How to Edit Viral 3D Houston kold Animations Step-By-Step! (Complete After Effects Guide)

Now yes it did take us quite a minute to get up to this point but now we have a text style,
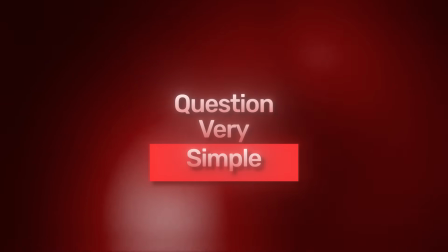(4:06)
a red rectangle and a few animations that we can reuse and repurpose later on the video.
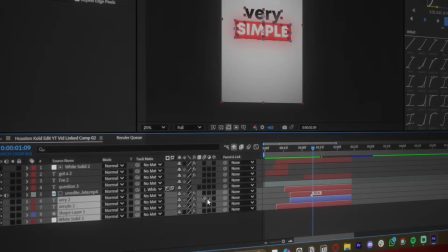(4:10)
But now let's go ahead and continue the animation. So I selected everything and converted it to 3D layers and it created some distance in between the text and background.
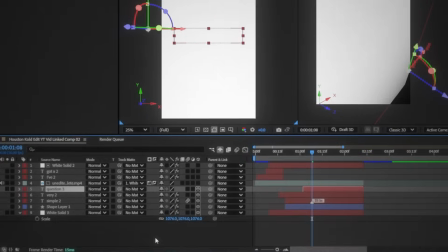(4:17)
I'm using the basic 3D renderer because it will allow us to keep effects like glows. I took the word question and moved it off to the right side and added an animation for it as well.
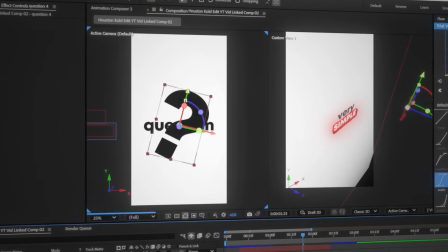(4:25)
Then to stylize my scene a bit more I added this question mark with a gradient ramp from white to gray.
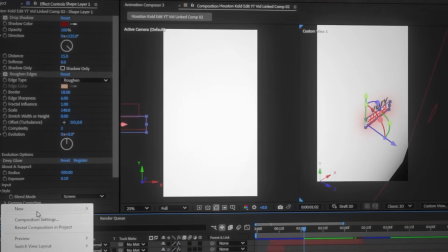(4:30)
Then I duplicated it three times to get this subtle background and with this done i added the shape layer made the rectangle around the word question then
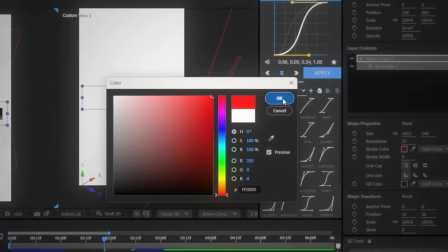(4:36)
in the contents i removed the fill and added a subtle red stroke instead and finally topped it off with a light deeper glow now it was time to animate the camera movement and this is where my pc starts crying so i added a two node camera and a null object and added
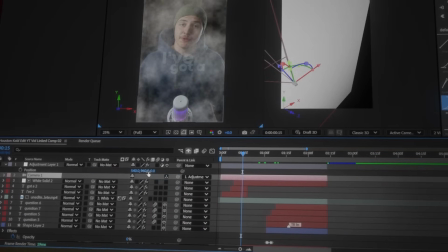(4:49)
the transform effect to the null object then parented the camera to the null i started off the camera closer to the text then had it zoom out
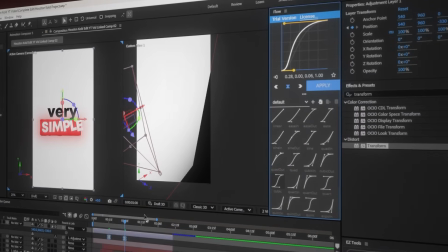(4:56)
slightly and made sure to smoothen out the keyframes using the flow plugin.
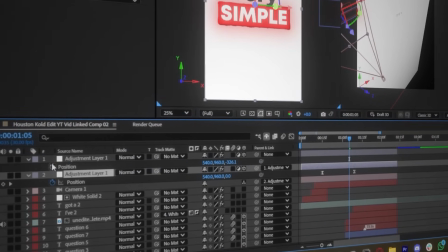(4:59)
Then I added another null object and linked the first one to the second one and I keyframed the current position and moved the camera over to the word question.
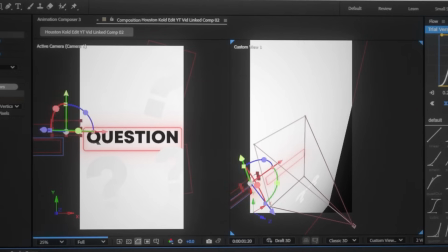(5:07)
Now for this last part I say for you so I added the word for and I moved it to the top of my scene,
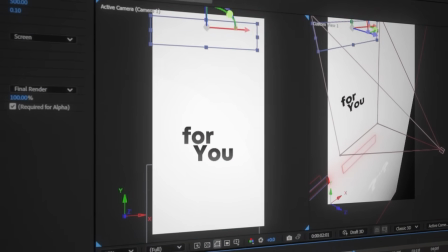(5:12)
duplicated it and wrote out the word you and to stylize the scene a bit more I added these thin strokes of rectangles and lower their opacity.
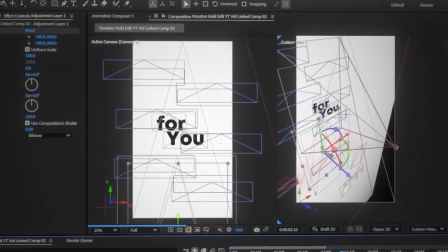(5:18)
And then I finally keyframed my camera and moved it up to the final scene at the end and don't forget to smoothen out the keyframes using the flow plugin.
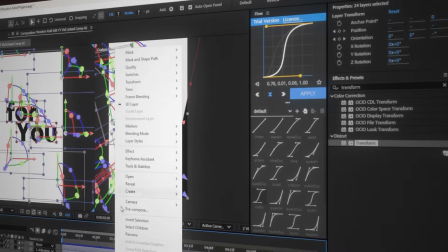(5:24)
And with this finally done, scene 1 was completely finished, so we went ahead and pre-composed everything and added a few more effects,
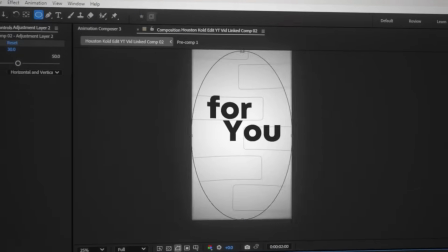(5:30)
like a vignette, a fisheye warp, and some blur around the edges. And this is what we end up with for scene 1.
I've got a very simple question for you.
Now this is the first part of our first animation, and at the end of it is where we transition into our second animation to complete this animation. Yeah, I said animation like 5 times, but now we can move on to our second animation.
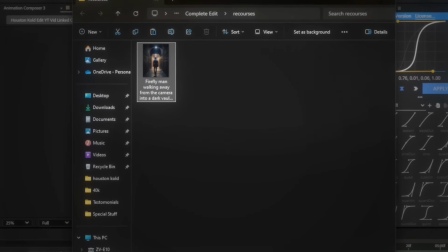(5:49)
Now going into this next scene, I brought in an image of a guy in an alleyway and rotoscoped the character out of the scene.
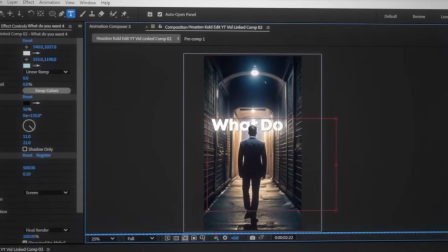(5:54)
Then I copied the textile I made earlier on and added it to the word what and do. Then I placed the word you on top of the image and added a letter pop-up transition to it.
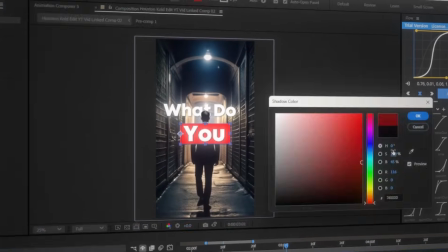(6:02)
Then we created the same red rectangle with the animation that we created earlier on.
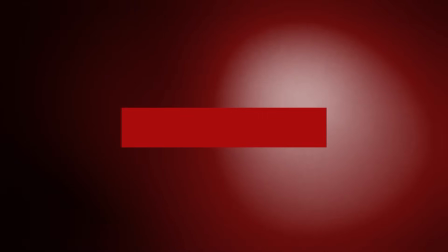(6:06)
But now to move on to my next scene, I wanted to create a transition where this red rectangle kind of takes over the rest of the scene and transitions into a red background.
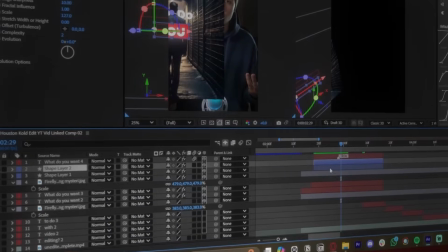(6:14)
So I moved my scene to the left and I created another shape layer with the same properties as the rectangle and using my pen tool i drew out this
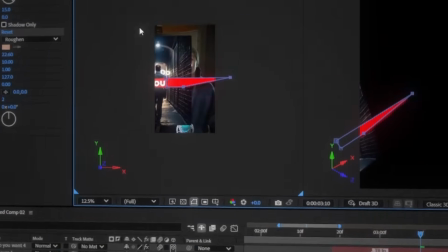(6:20)
rectangle shape and keyframed the path and then made it animate like this then i added another rectangle on the right side of the screen
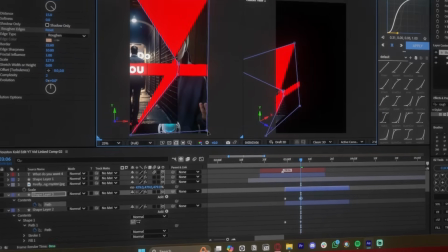(6:27)
and also keyframe the mask path so that these two points animate across the screen like this and this will create a smooth animation of the red color filling up the screen now let's go ahead and create the content for our second scene i first created this rectangle here with rounded corners and made
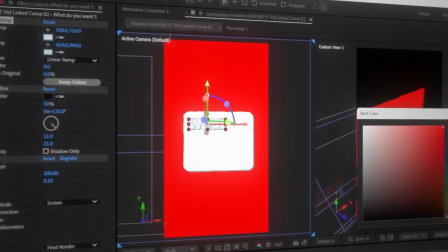(6:41)
it white i added the word want and changed the gradient to a bright red to dark red gradient.
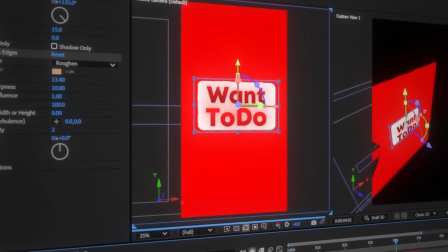(6:46)
Then I did the same thing for the words to and do. Finally I scaled the rectangle so that it fits the phrase nicely and then I added a bit of rotation to it and then added another shape layer and
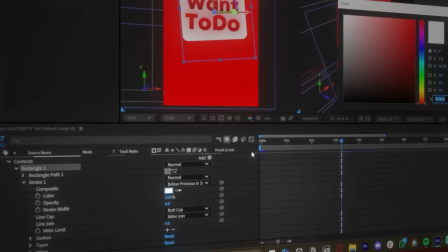(6:55)
drew out another rectangle but this time I removed the fill and added a simple stroke to it and then I duplicated it and made it
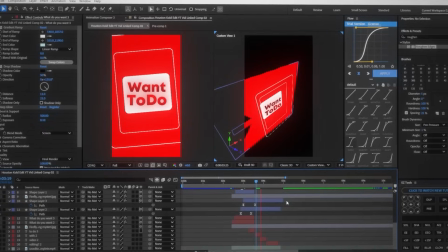(7:01)
bigger and this just helps blend these shapes together. Now to transition to the last section of this animation I had an amazing idea.
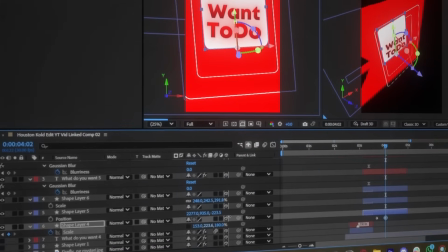(7:08)
I placed the anchor point at the bottom and animated the scale increasing vertically then Then I also keyframed the orientation and made it rotate back to an upright position,
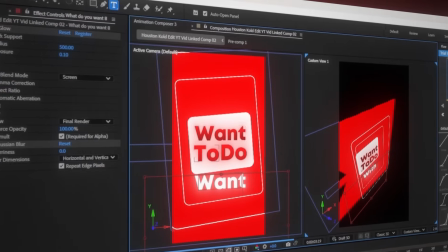(7:16)
then I applied our flow keyframe graph, finally I wrote out the word width and keyframed the position and placed the keyframe at the beginning.
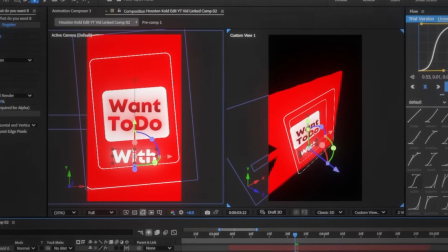(7:23)
Then I moved the text to the top of the box and smoothed out those keyframes, then I extended the text and have the word start behind the box, and after smoothening out the animation,
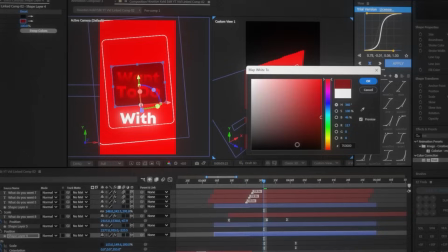(7:32)
this is what it looks like. That's a lot of animating, but we're not done. So then I made the box change colors as it changes shapes using my tint effect,
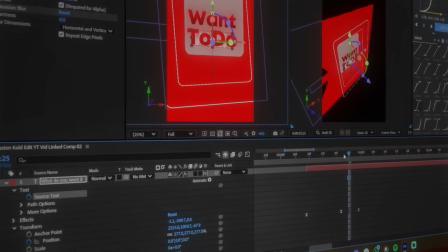(7:40)
and I also keyframed the source text for the word with and had a change to the word video editing
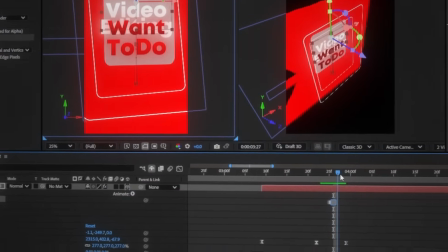(7:45)
and placed those keyframes right in between the animation so that it's not noticeable.
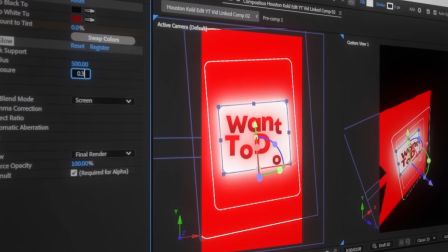(7:49)
Then I added a deep glow to the box and made the exposure 0.3 while enabling chromatic aberration and I also pasted this deep glow
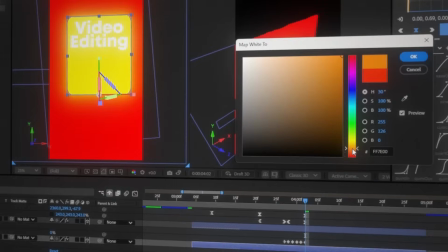(7:56)
on the other two rectangle shapes in the scene and finally I changed the tint color to a bright yellow and with the scenes all set up it was
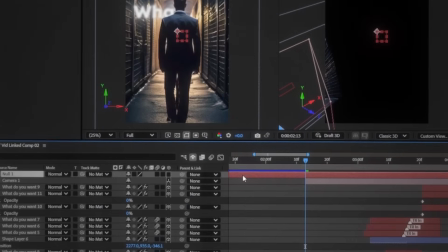(8:02)
finally time to add in our camera with our null object.